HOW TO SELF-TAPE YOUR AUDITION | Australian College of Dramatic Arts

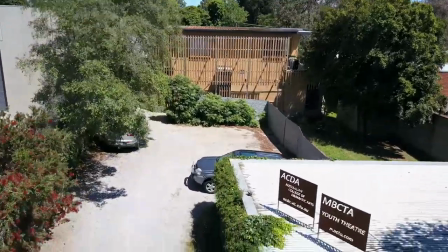So when you're making a self-taped audition, the most important thing to remember is that the focus should always be on your performance.
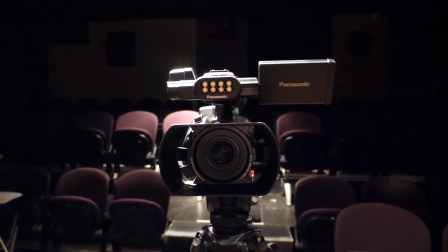Casting directors will understand that not everyone has their own fancy lighting setup or film studio,
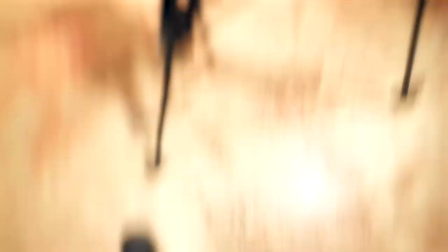so it's perfectly fine to film in any quiet, well-lit location.
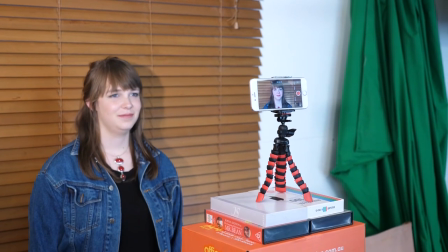Make sure you're filming during the day and that you're in a room with naturally bright lighting.
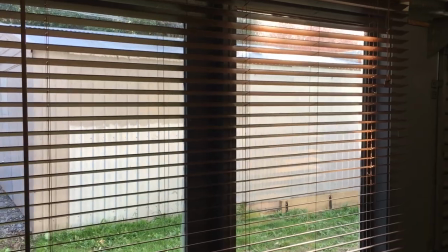You can also achieve great lighting results from filming near an open window.
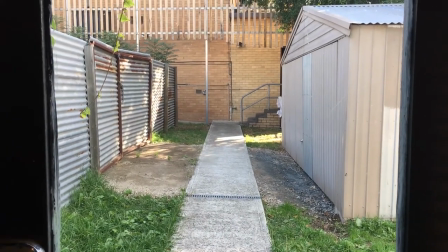Just make sure not to stand with the window behind you because this will mess with the camera's exposure settings and make you look like a silhouette.
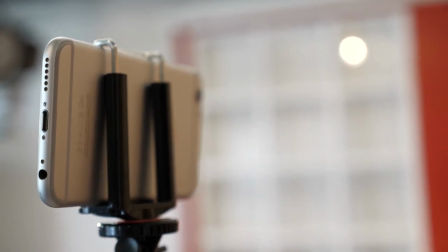It's okay to film on a cheap DSLR camera or even on your phone
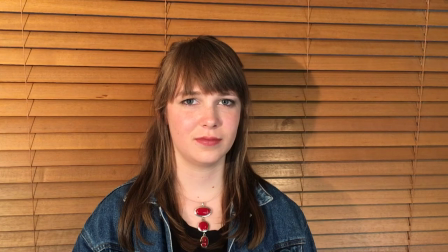but if you do choose to use your phone it's crucial that you film in landscape mode. If you film in portrait mode, as you would for Snapchat or Instagram, this will cause unnecessary black bars to appear either side of your footage when you show it on a TV screen or laptop.
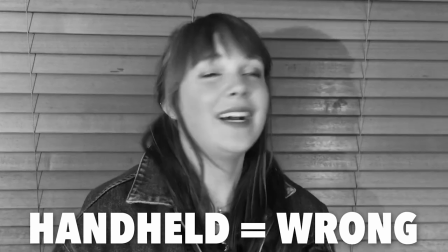You should also strive for a shot that is as stationary as possible.
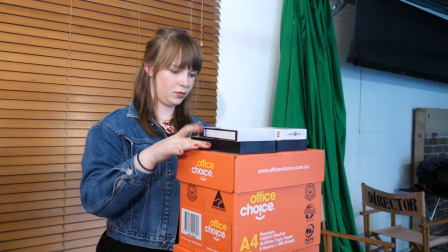You can do this by propping your phone up on a flat surface, such as a pile of books.
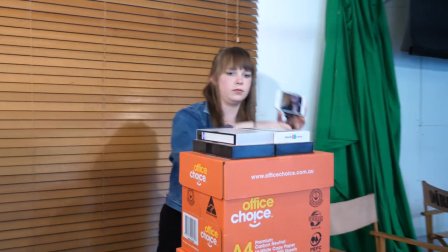Or to make things easier, you could purchase a miniature tripod with a phone clamp.
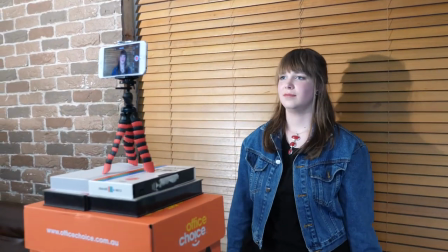Something like this is a great asset for low-budget filmmaking, and you can pick one up on eBay for around $10.
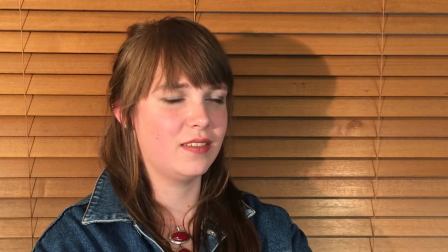You'll want to frame the camera in a medium close-up of your head and shoulders against a neutral, uncluttered background.
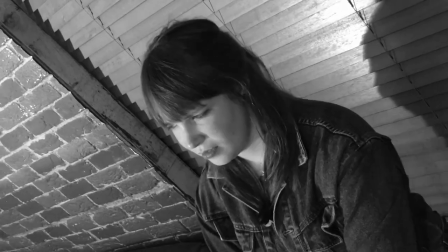Although a director might choose a more fancy, artistic shot for a proper film shoot,
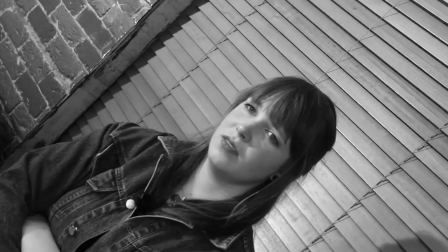this would detract from your performance in an audition situation.
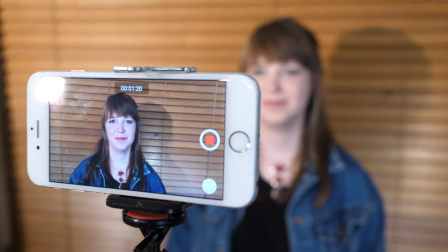Another factor that's just as important as good vision is good sound quality.
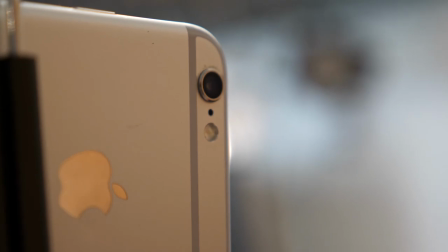Your phone's inbuilt microphone will be fine if you're shooting in a quiet room,
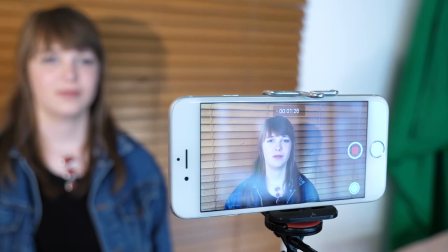but if you plan to self-tape often you could invest in a special clip-on
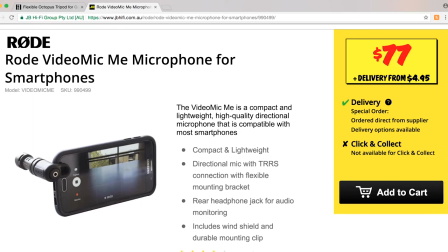mic for your phone for under $100 which would greatly improve the sound.
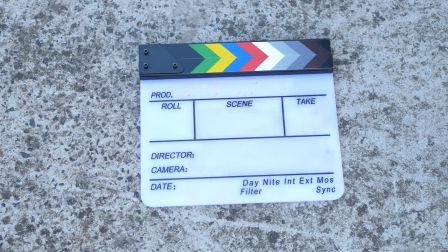While you'd probably use a clapperboard to slate your shots on a real film shoot, you don't need to do this for your audition.
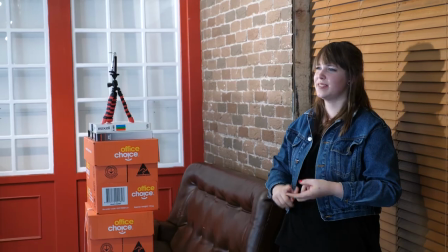Once you've hit record do a quick chat to camera by looking down the lens and stating your name, age range,
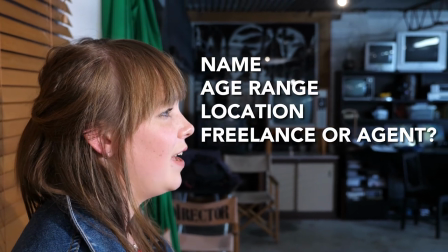location, whether you're freelance or the name of your agent, the role you're auditioning for,
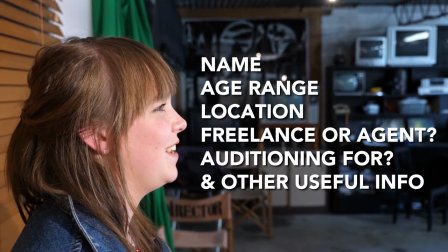and any other useful information. Wait a couple of seconds and then begin your performance.
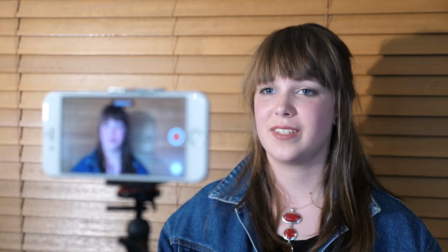For your performance itself Your eyes should be looking slightly to the left or right of the camera,
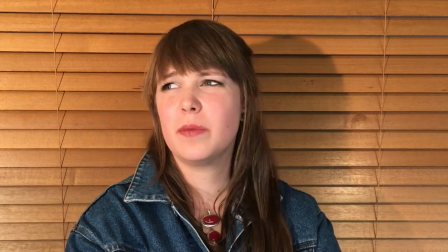as if you're speaking to another character who is slightly off-screen.
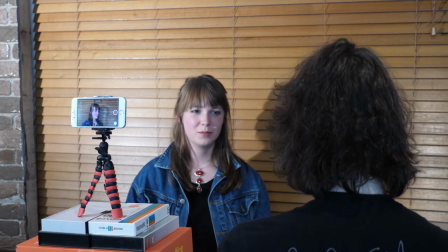If your script is a duologue, you can ask a friend to sit beside the camera and read the lines as the other character.
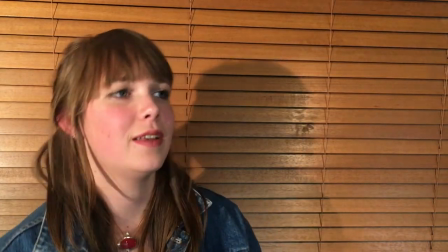You can shoot as many takes as you want, but bear in mind that you're only going to send one uninterrupted take to the casting director.
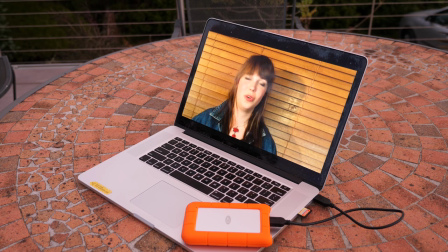Once you're done, you can upload the footage to a computer and decide which is your favourite take.
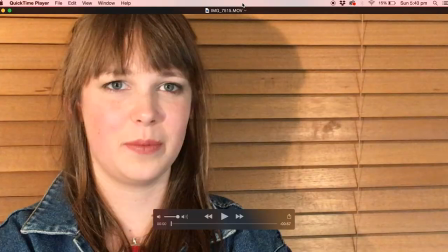If you're unfamiliar with editing software,
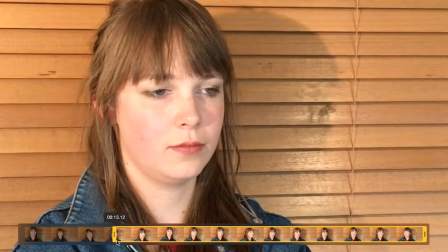you can use the trim tool in QuickTime Media Player to efficiently make a new file out of the take of your choice.
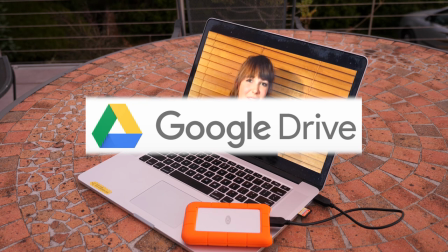Upload your file to Google Drive or a similar cloud server and send it off to the casting director.
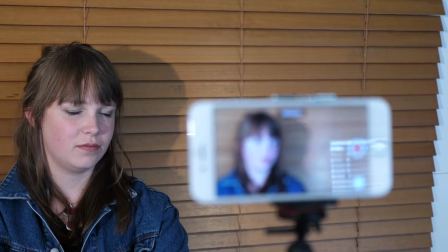And that's it!
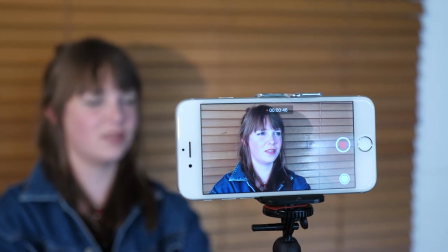Congrats on finishing your first self-tape, and make sure you tune into the ACTA and NBCTA YouTube channel for more industry tips about the acting world.